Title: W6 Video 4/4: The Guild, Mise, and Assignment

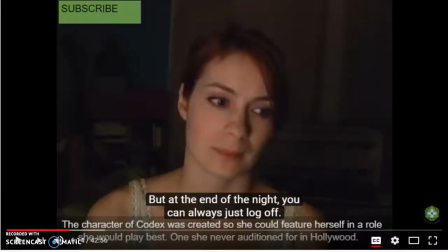0:00 Okay, so this is the final thing that we're going to be discussing about mise en scène, and is also the final video for this week. And what we're going to be discussing is a subset underneath acting, and that's what's called frontality versus oblique framing.
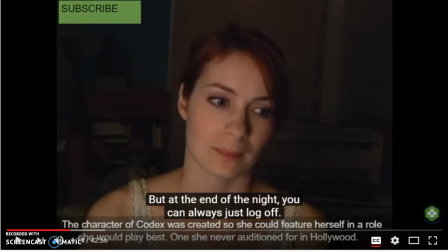0:16 Now, what you can see here is a screenshot, I stopped the video, of Felicia Day as Codex. And she is she's facing the camera that is directly facing her.
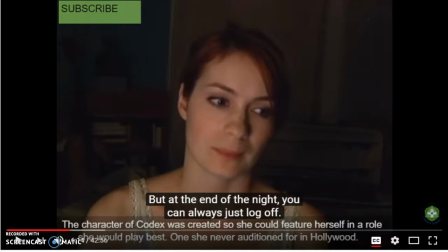0:33 And that is what is called frontality. It doesn't have to be a person. It can just be an object. Excuse me. But you can see here that her shoulders are straight on as if she is facing us and looking at us.
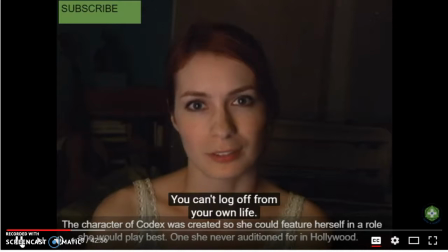0:48 You will also see that she is talking and looking at us and addressing us directly, the audience members.
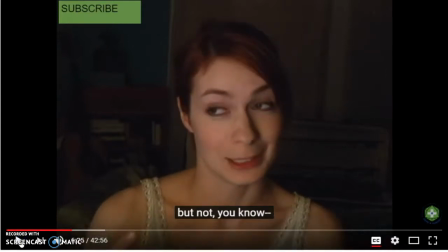0:55 And that is called breaking the fourth wall. Now, you can have, this unfortunate face, there we go. You can have frontality and not break the fourth wall. That can happen. So you do have to make sure that when you're talking about breaking the fourth wall,
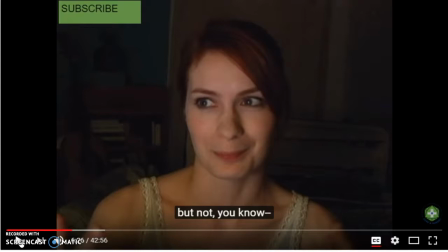1:13 that the actor or the actress that is directly facing the camera is actually addressing the audience directly. So if something else is going on where they're not addressing the audience, that is not breaking the fourth wall.
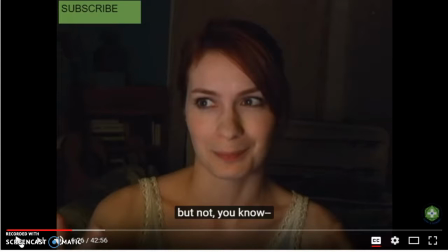1:29 So do be careful about how you use frontality and breaking the fourth wall. They are not interchangeable.
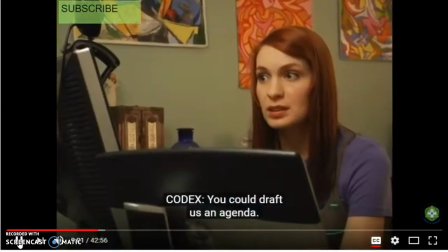1:35 Now I wanted to show you an example of this. We're going to have a couple that's not frontality, but this is frontality.
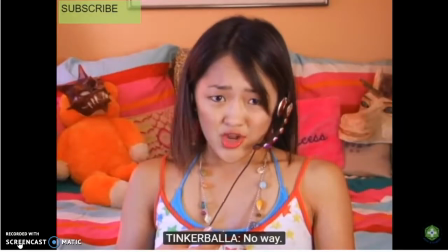1:41 But Bork is not breaking the fourth wall. There we go. Frontality again.
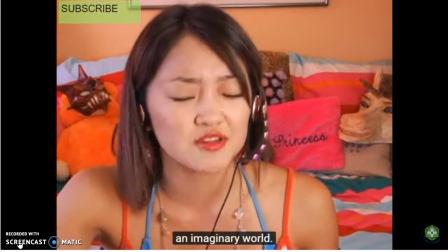1:46 But Tinkerbella is not breaking the fourth wall. She's talking, she's looking at us, but she's not talking to us.
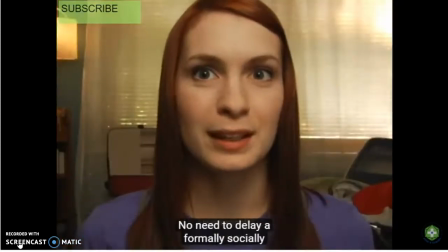1:53 She's talking to Felicia Day over her headset. And again, frontality, not breaking the fourth wall.
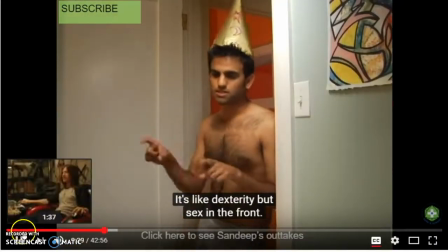2:00 Now I'm sorry, I keep accidentally hitting the wrong pause button.
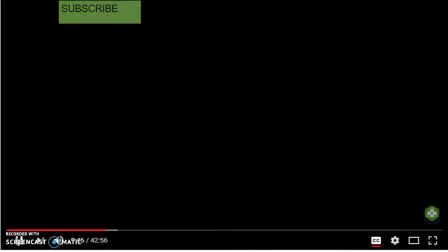2:05 This is what's called oblique framing here. Instead of frontality, you can see that Zabu's shoulders were to an angle.
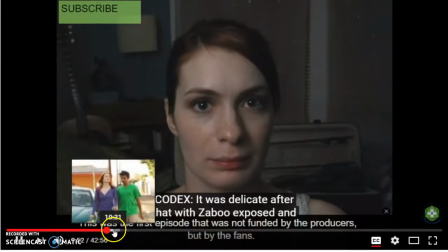2:13 We're back at frontality again. Frontality, here we go.
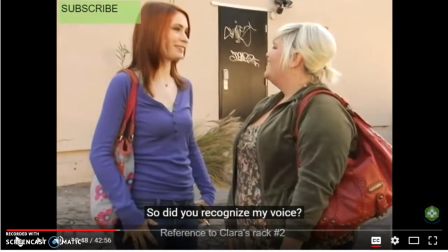2:17 This is oblique framing, and this is what we typically see in the classical cinema style. You'll notice that the actor's shoulders are at a 30-degree angle to the camera, and this is part of classical cinema style.
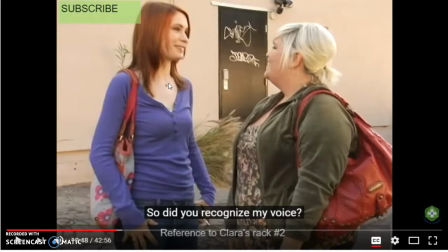2:33 One of the key features of oblique framing is this 30-degree angle. So it makes it seem as though the character is not addressing the audience directly,
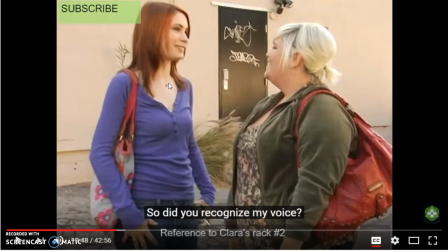2:47 and in fact that we, the audience, are instead spying upon characters going about their everyday life. So you'll notice with oblique framing, as opposed to frontality, here we have Felicia Day's shoulders,
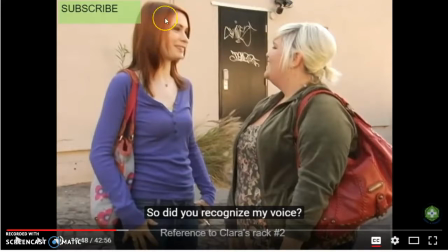3:03 and even though she's, her body is tilted towards the camera, it's at a 30-degree angle, both hers as well as Clara's. Okay? Now, this gives us, again, the perception that we're in the audience,
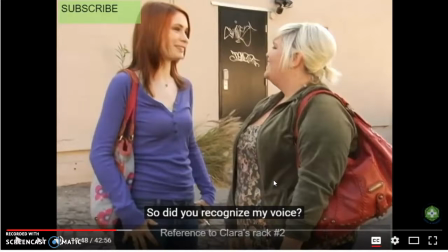3:19 we're a fly on the wall, we're just spying on the characters, and this is something that's happening in real life. So we have this privileged access as opposed to something that's been staged specifically to speak directly to us.
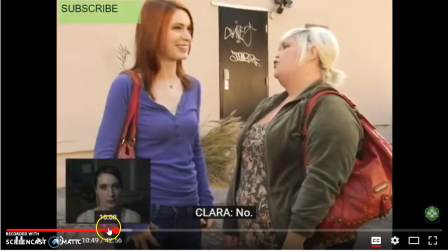3:31 Okay? Now, if we go back to the kind of frontality that we see where the character is not addressing us,
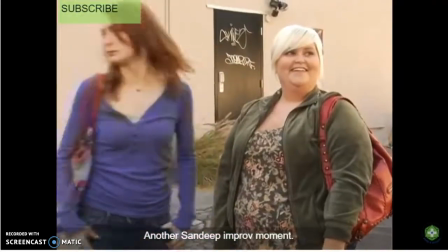3:41 we'll see how that tends to blur fact and fiction.
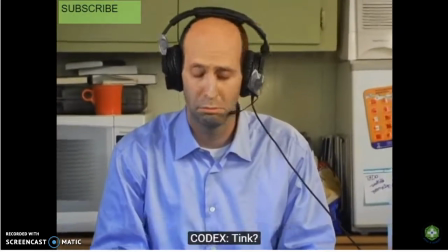3:45 So again, here we're going to have Bork with frontality and frontality again.
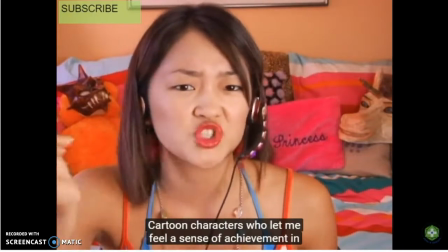3:51 So this mixture between frontality and oblique framing also helps to us to start
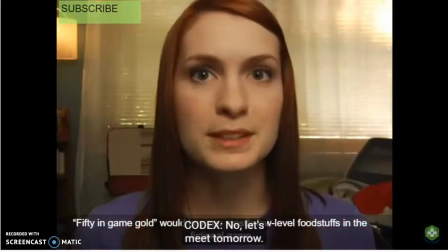3:58 thinking about how these transmedia web series are trying to blur the line between fact and fiction,
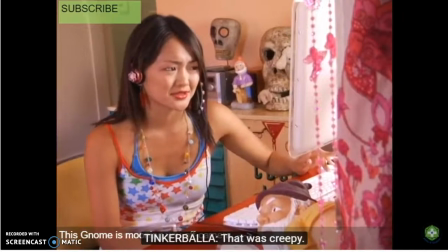4:05 what's made up and what is reality.